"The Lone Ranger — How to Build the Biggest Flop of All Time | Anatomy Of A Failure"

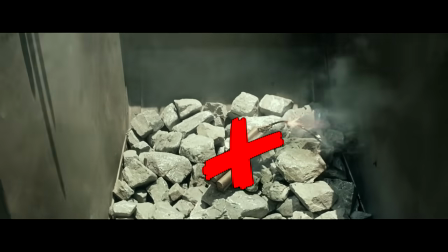755s
The final blockbuster pitfall the Lone Ranger stumbles in is a pitfall that pretty much every blockbuster has a danger of stumbling in.
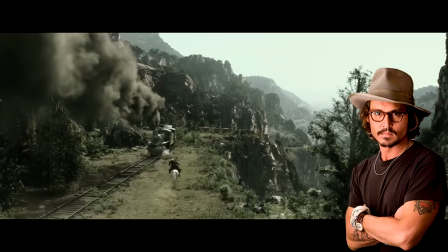762s
And that is the fact that because these blockbuster movies are so massive, the talent that gets involved in them is often powerful enough to be above the material.
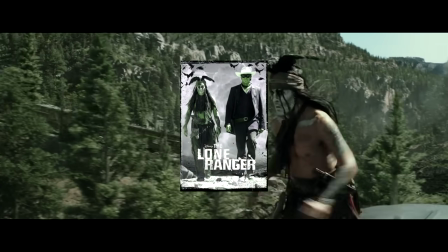771s
Meaning that very often there's a danger of the material changing purely to serve the needs of the talent,
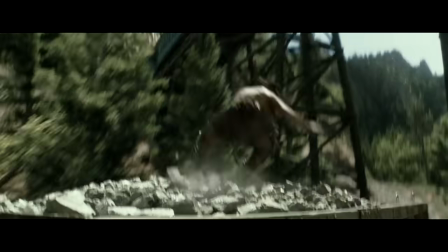776s
to the point where the material and thus the movie loses the core of what it is. For example, what is the main reason the movie begins with old Tonto?
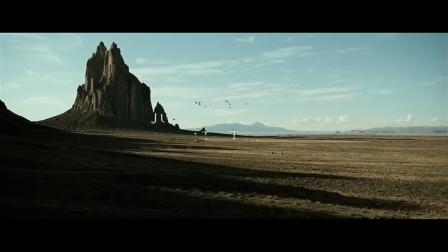785s
With The Lone Ranger, the initial drafts of the script were written by Pirates writers Terry Rossio and Ted Elliott.
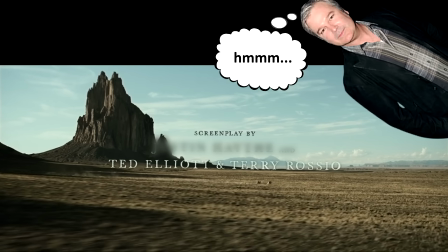792s
But when director Gore-Rabinski then felt like he wanted to add his own flair to it, he brought in another writer to do just that.
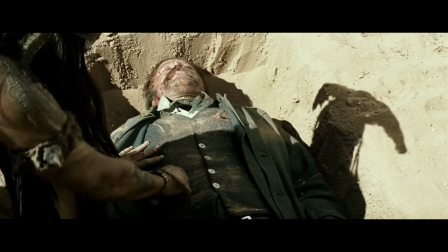798s
Not to write a brand new version of the movie because this old one was already greenlit, but instead to just add new stuff on top of it.
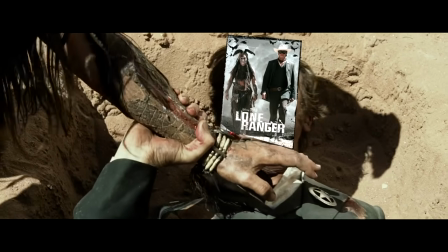805s
Which led to the result that for most of the runtime, this one movie is actually two different movies fighting against each other.
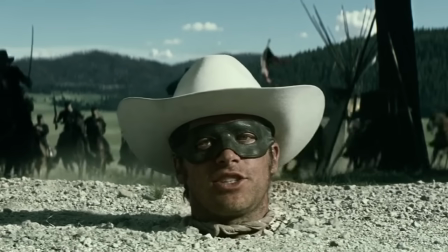812s
Take the comedy for example.
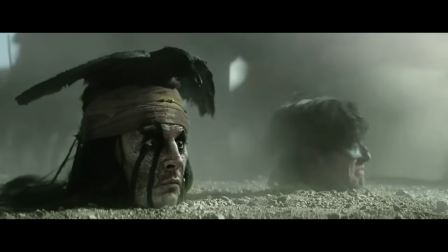813s
As much as I appreciate the fun visual stuff Verbinski does here, a lot of it just doesn't mix with the more gritty emotional core of the original version.
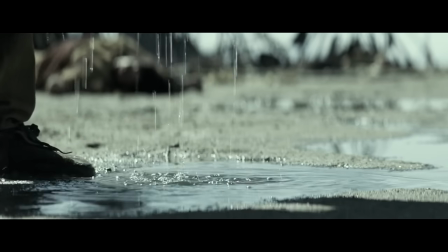822s
We get this flashback scene where John hears that Tanto's whole tribe was killed because of a mistake he made as a kid and that his mind was broken as a result,
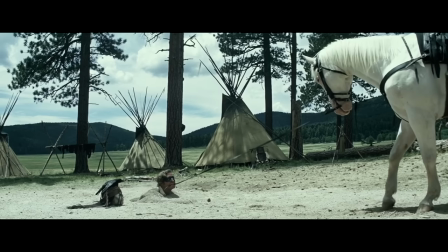829s
and it is incredibly emotional. But then in the very next scene, this happens.
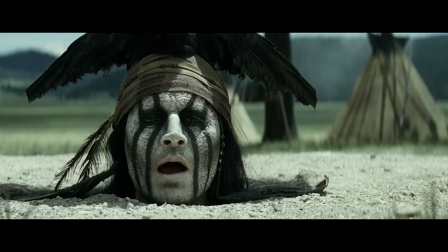834s Exactly. It is a good day to die. Yeah, well, same to you.
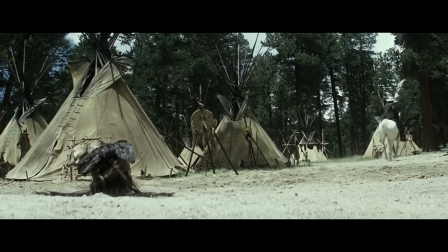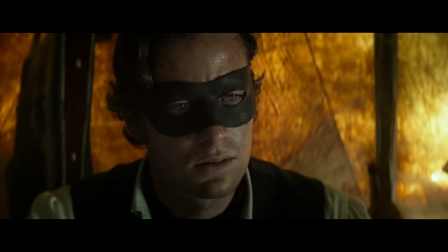847s
So let me get this straight. One minute we have this super emotional reveal where John finally understands Tanto as a person,
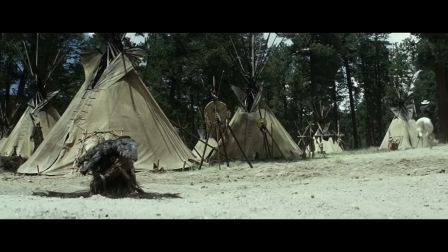854s
and then the next minute we have a goofy joke where John is ready to leave Tanto for dead just because he's annoying.
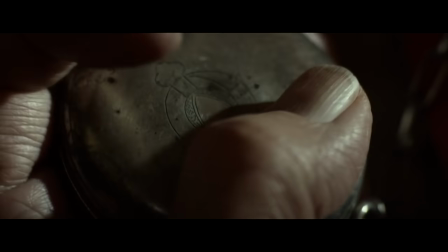860s
Like, what? Leaving Tanto for dead isn't something this person who just learned this highly tragic truth about him would ever do.
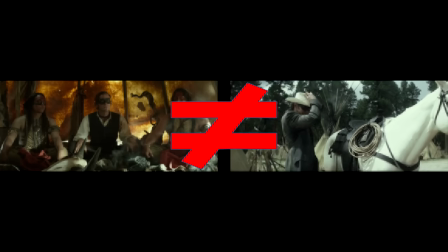868s
This goofy moment just doesn't mix with the scene that precedes it, and instead it just ends up ruining all the emotional charge we just built up between these characters.
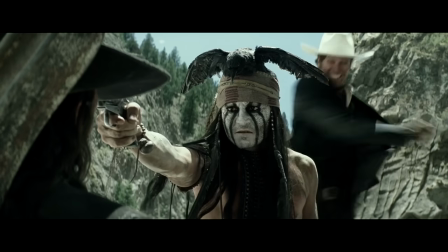877s
Same with the moment where John stops Tonto from killing Cavendish.
Windigo cut out brother's heart.
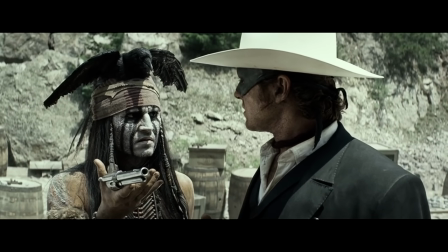883s Where is brother's justice? I'm not a savage.
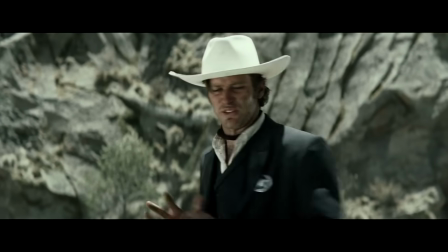888s
The reason John won't let Tonto kill Cavendish here is because he firmly believes in the law and do process above all else.
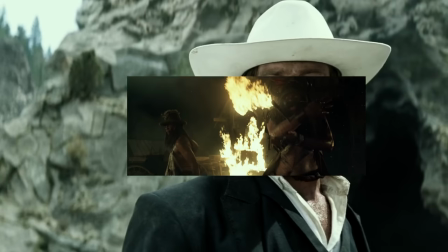895s
And it is a pretty strong moment. Until you remember that, wait a minute, didn't we have this funny joke earlier where John accidentally beheaded two of Cavendish's men?
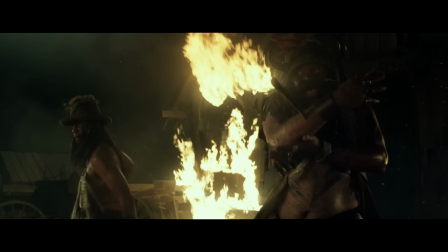904s
Yeah, we did.
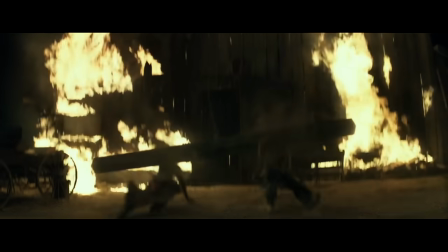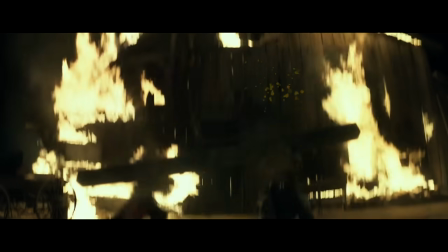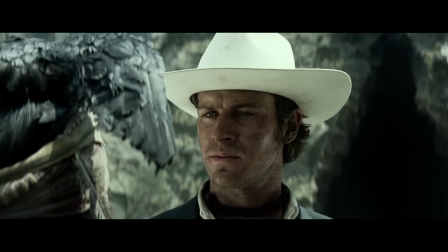916s
So then, why is he so adamant to uphold the law here? He's already killed two people himself.
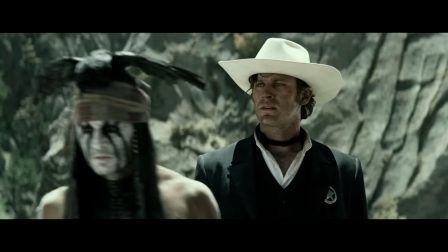921s
What integrity is he holding onto anymore? The answer is none. Because just like this moment highlights, there are two incompatible versions of the movie continuously devouring and sabotaging each other in a way that neither ends up working.
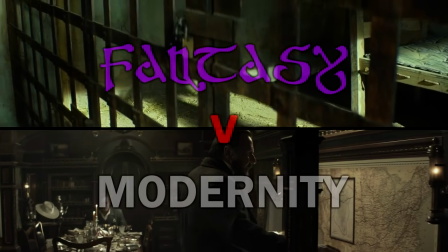935s
Another good example of this is the continuous thematic battle between fantasy and modernity.
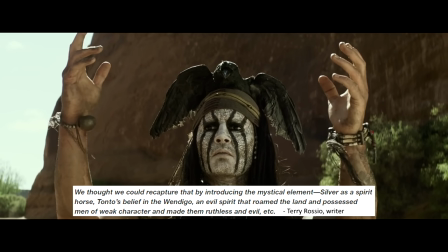940s
In the original script, the writers leaned very heavily on all this fantasy stuff about evil windigo spirits and whatever, and you can see a lot of it in the finished product.
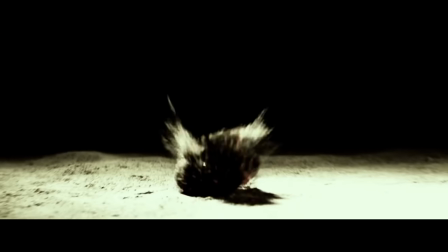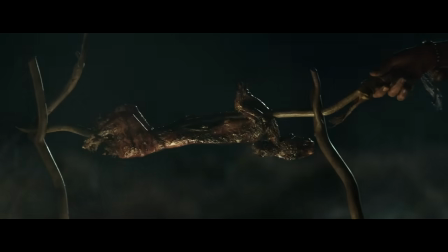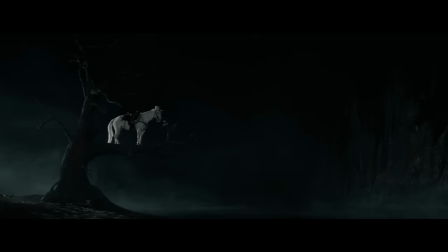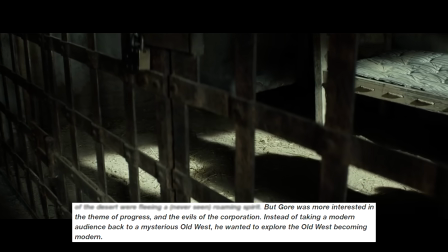966s
But because Verbinski felt like he was less interested in fantasy and evil spirits and more interested in the theme of progress and evils of corporation,
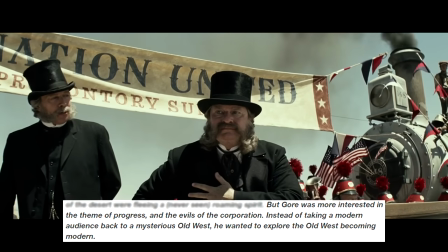974s
he then changed the ultimate direction of the movie to be more grounded.
You spoke of her in your vision.
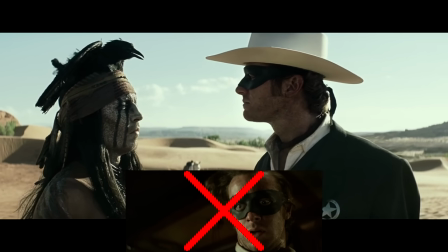980s Lack of oxygen can cause a brain to hallucinate. Everyone knows that. All these years, I think you are Windigo.
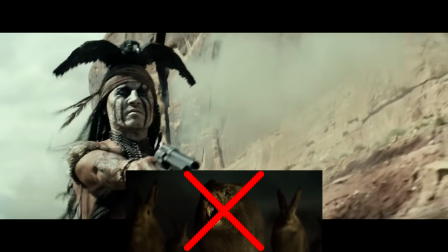987s But no, you are just another white man. The Windigo. Nature out of balance.
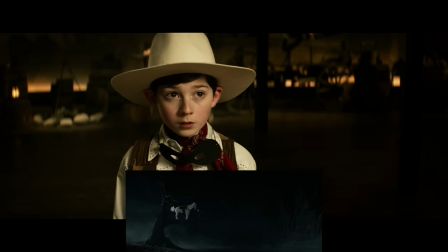993s Just a story, right? Up to you.
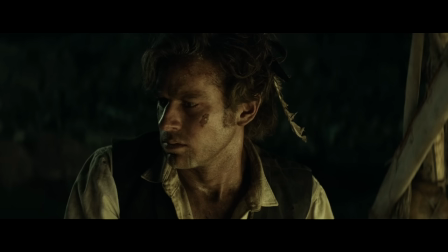996s
And the problem is that because the movie first introduces all this fantasy stuff and then never fully commits to it, we never get explanations or any kind of payoffs to any of it.